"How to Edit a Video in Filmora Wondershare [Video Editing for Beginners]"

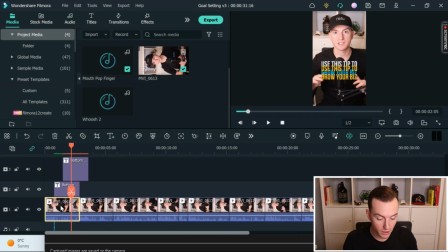So it's important when you're doing higher level edits that you understand these sorts of things.
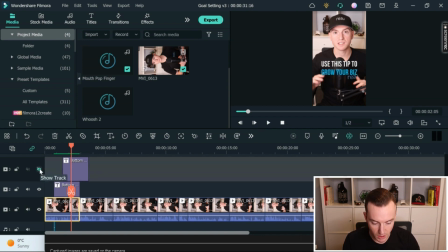Now, if you want to turn it on and off, it's just so you can maybe view if something's hiding behind something else, but this doesn't actually remove it when you export it, but this will help you to get a better view for what's going on.
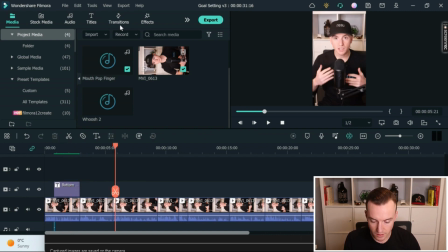We'll get rid of that. And then other things that you can do within that software is, so transitions, for instance, let's go with a warp dissolve.
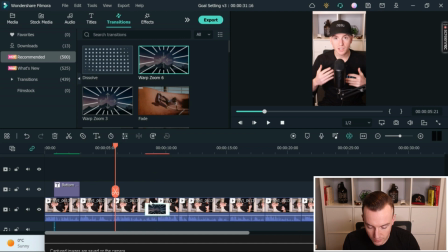This isn't something I would probably use in this video, but for instance, if you want to transition from one clip to the next, you'll see here. Well, that might have been a little laggy, but you can just see it's a transition from one clip to another.
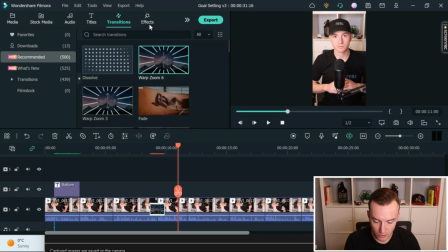Tons in here. You can search for them, look them up. They're great. You can also get these sorts of effects.
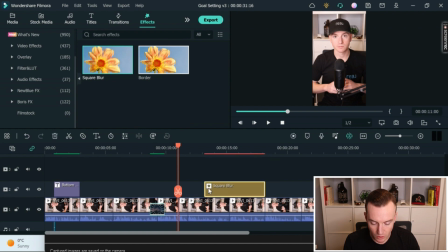So for instance, maybe you want to make something blurry, right? So sometimes when I put text over top, so let's give you an example here. And if you click the layer, and I'm just copying and pasting, maybe I want the text to pop a little bit more.
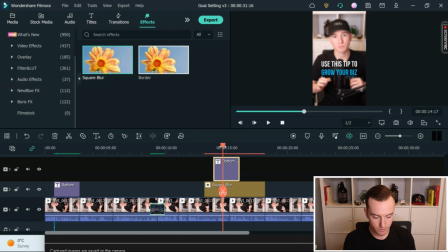I want the background to be blurry. Again, here's how you can just use one of those effects to make the background blurry. There's tons of things in here. I'm not going to go over all of them, but I just want to give you a bit of a general overview for what its capabilities are. You're going to have to play around with it because they're thousands of different effects and transitions and everything else.
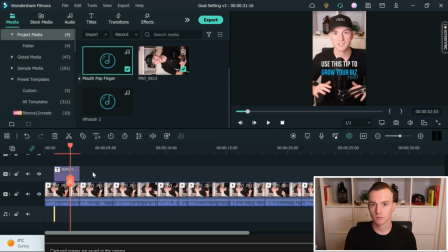So check them out. All these different things that I'm showing you right now are called pattern interrupts. So it resets the attention of the viewer. Now there's many ways to do this. It could be text, it could be zoom in, zoom out, it could be a change of background, it could be B-roll, which we'll get to in a minute. But the primary one I like to do is zoom in and zoom out,
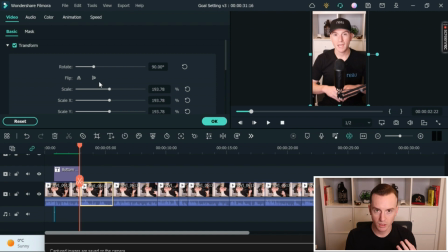and then also just changing how zoomed in or zoomed out the next one is, or the scale. So we see here, I like to change it to 220. So now we're going from this, right, just so it's zooming in, zooming out, and then I'll kind of do that throughout the video.
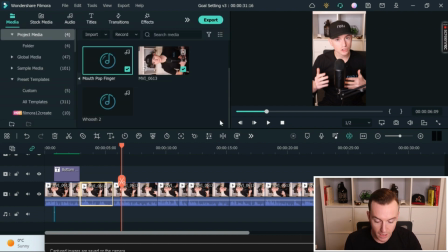Again, just catches a little bit more attention. Now, the next thing I want to show you is called B-roll. So A-roll is what you're looking at here. That's the primary footage. Now, B-roll is something that you add to it to, usually has context for what you're filming.
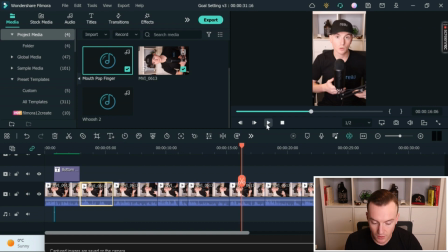So I know in here I talk about selling 50 homes, right? So let's find that. So selling 50 homes.
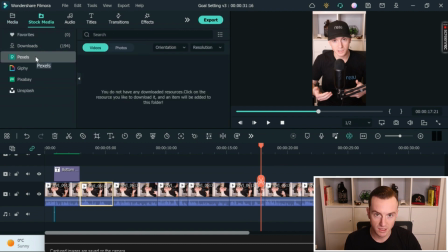So what we're going to want to do is find B-roll. So this is a great site right here, pexels.com. If you have Filmora, it's built right in. Fantastic. Otherwise, www.pexels.com. Bunch of free B-roll and photos. So we're going to search in here. Let's just say real estate, right? Simple. But we want to make sure, perfect, we have portrait orientation.
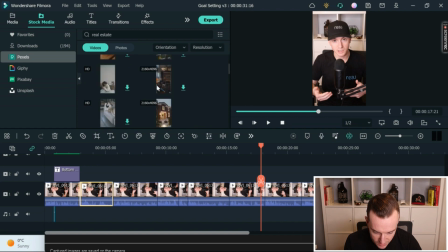What do we have? What will kind of give us a feeling here?
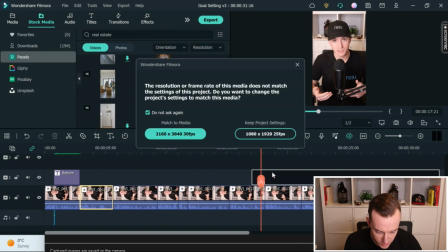So something's being sold, right? It's a sold sign. Just keep project settings.
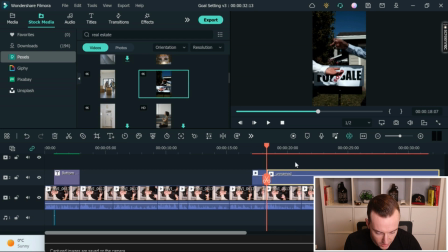And then we want to cut it off just slightly behind. So as you'll see,
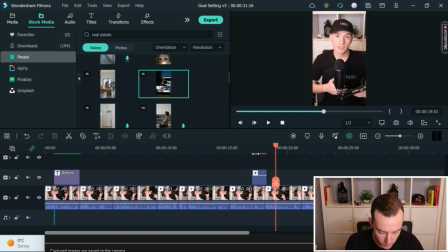so that is what B-roll is, but we can make it even more dynamic. So I think I wanted to come in a little bit earlier. As you can see here.
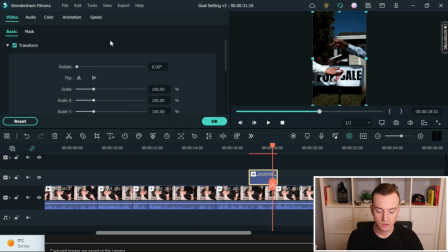Okay, now we can even add something else to it. So I want it to come from out of the screen.
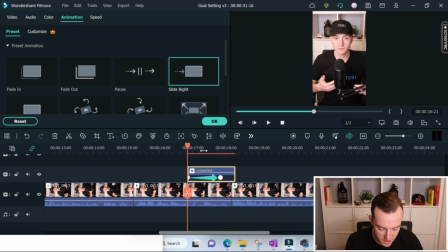So animation, slide right. Now, this is how quickly or how slowly it's going to come in. So I want it to be a little bit quicker so it doesn't drag on forever. Now let's take a look. Goal of selling
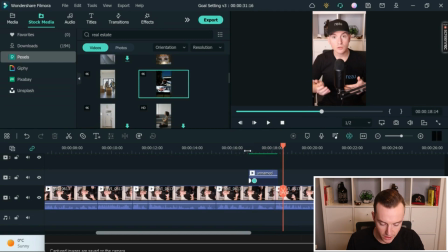50 homes in here. So it comes in from off the screen now. How can we add one more level of complexity?
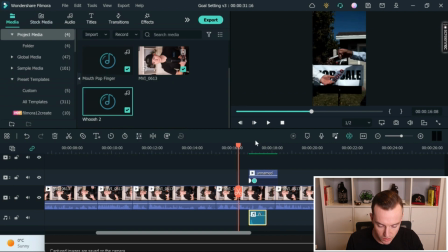Well, we can add a sound effect. So I like to use this one, this whoosh. We'll listen, it kind of gives it the sound effect that is moving from that screen on.
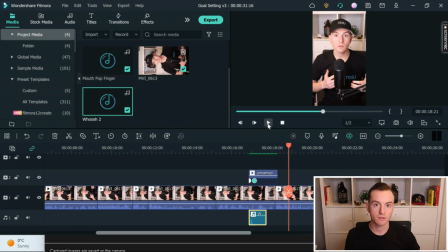Again, just a little thing now. If we use all of these different techniques throughout the video, it's going to keep the viewer's attention, keep resetting their attention, and just keep them watching till the end, right? And then you can obviously add captions and things of that nature, which I'm not going to do in this video.
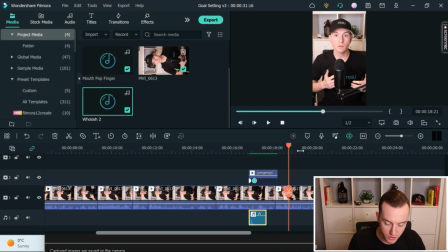That will be a future one, as you will see towards the end. But those are all great things to do. And with this B-roll, you can also use it to cover up things maybe you look off screen, or you don't like how you look in one of the shots, or something of that nature, or you mess up.